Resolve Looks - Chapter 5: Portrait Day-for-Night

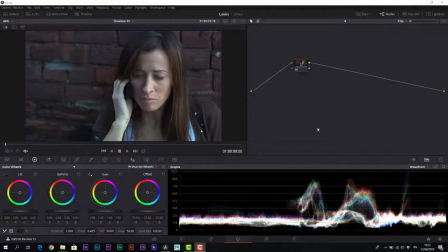this last example of Day for Night, we will once again work with a scene that was not shot specifically for a Day for Night. Lucky is that the setting and the situation, so the brick wall of the alley, the neatly cut and controlled lighting, can allow us to work out a Day for Night for this shot.
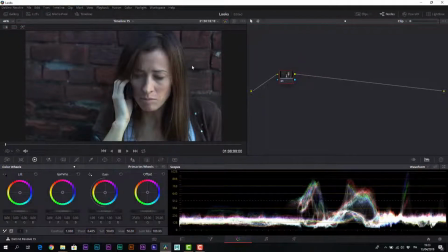We will play a lot with some elements typical of the language of the Day for Night, and we will play a lot with the use of blue so to push our scene towards a strongly forced Day for Night. The very first step in our forced serial node is to take down the overall gamma of our scene.
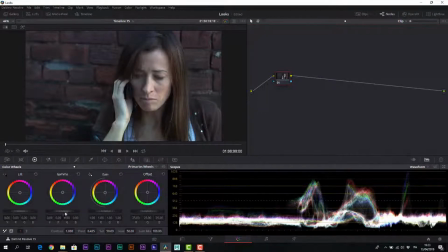So, with the primary wheels, we take down the gamma.
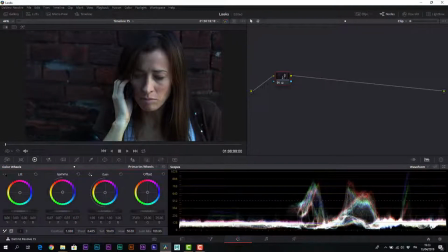At the same time, with the curves, safeguarding the final third of our dynamic range, and working only on luminance,
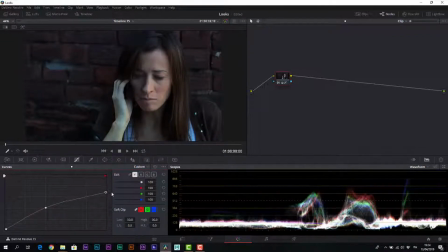we create a drop of about 20% of luminance, thus strongly taking down the components of the luma and the highlights. Once we have fixed the base of our shot, we add a serial node where we perform the color shift.
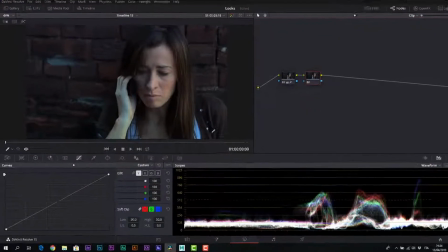For the chromatic shift, we are going to push the gamma towards blue and the gain towards a not so intense shade,
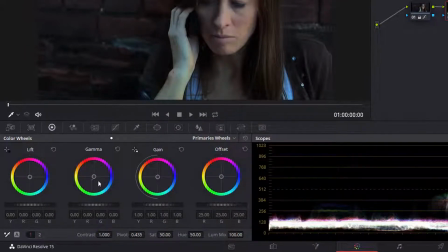so more towards a cyan and in a slightly more delicate way. So we push strongly and sensibly the gamma to the right, while we push the gain a little less and lower down.
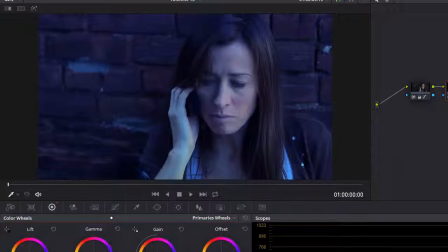The image is still very bluish and very colorful, so at this point we take down the saturation by a good
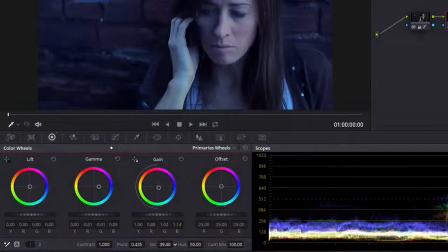20% to bring the whole image to be slightly less saturated and therefore reduce the presence of the character's skin tone a little.
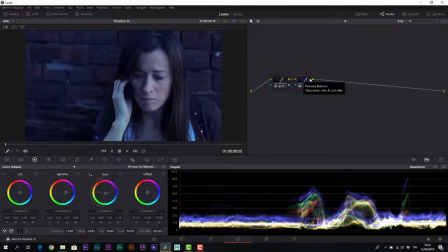At this point, let us intervene on our area of interest, as usual using a power window. We add another serial node and insert a power window, a very soft and well extended oval, which goes well with the face of a character.
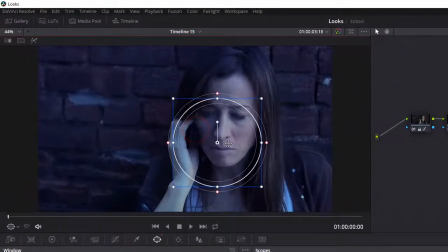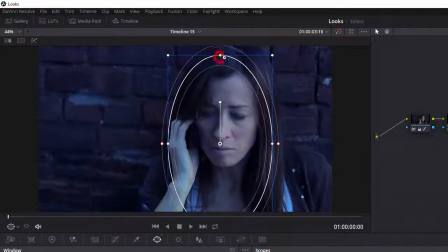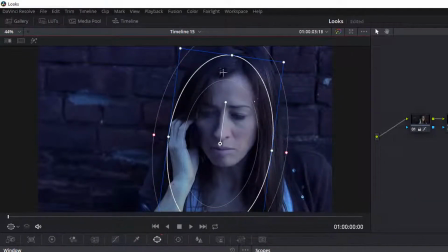We create a very soft power window to select the face and partly also the hair with the fall off.
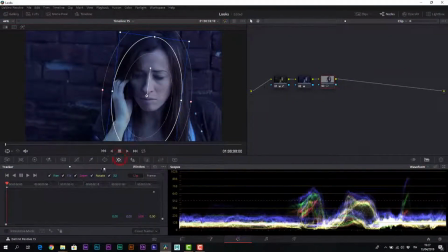Pay attention since the scene is moving for safety. Let us perform a tracking of the power window. Once tracked, the power window follows the movement and we can go to the curves and operating on the luminance, create a shoulder in the lower part of the curve.
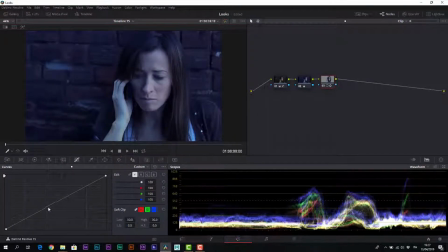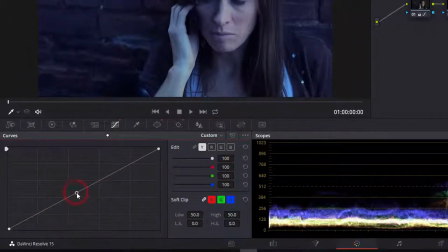Position a control point right under the midtones and make a drop of shadows to give more drama to the character's face.
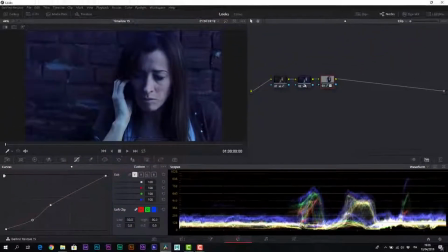Obviously, at this stage, we can go back to the previous nodes to readjust some of the elements if necessary. Like, for example, slightly changing the balance and, if we want to,
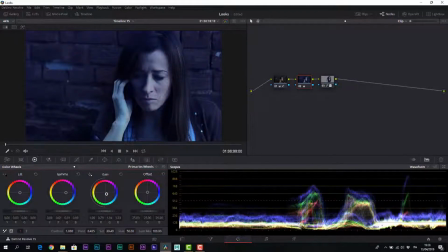push a little more the gain towards the cyan and make sure that the overall image is uniform.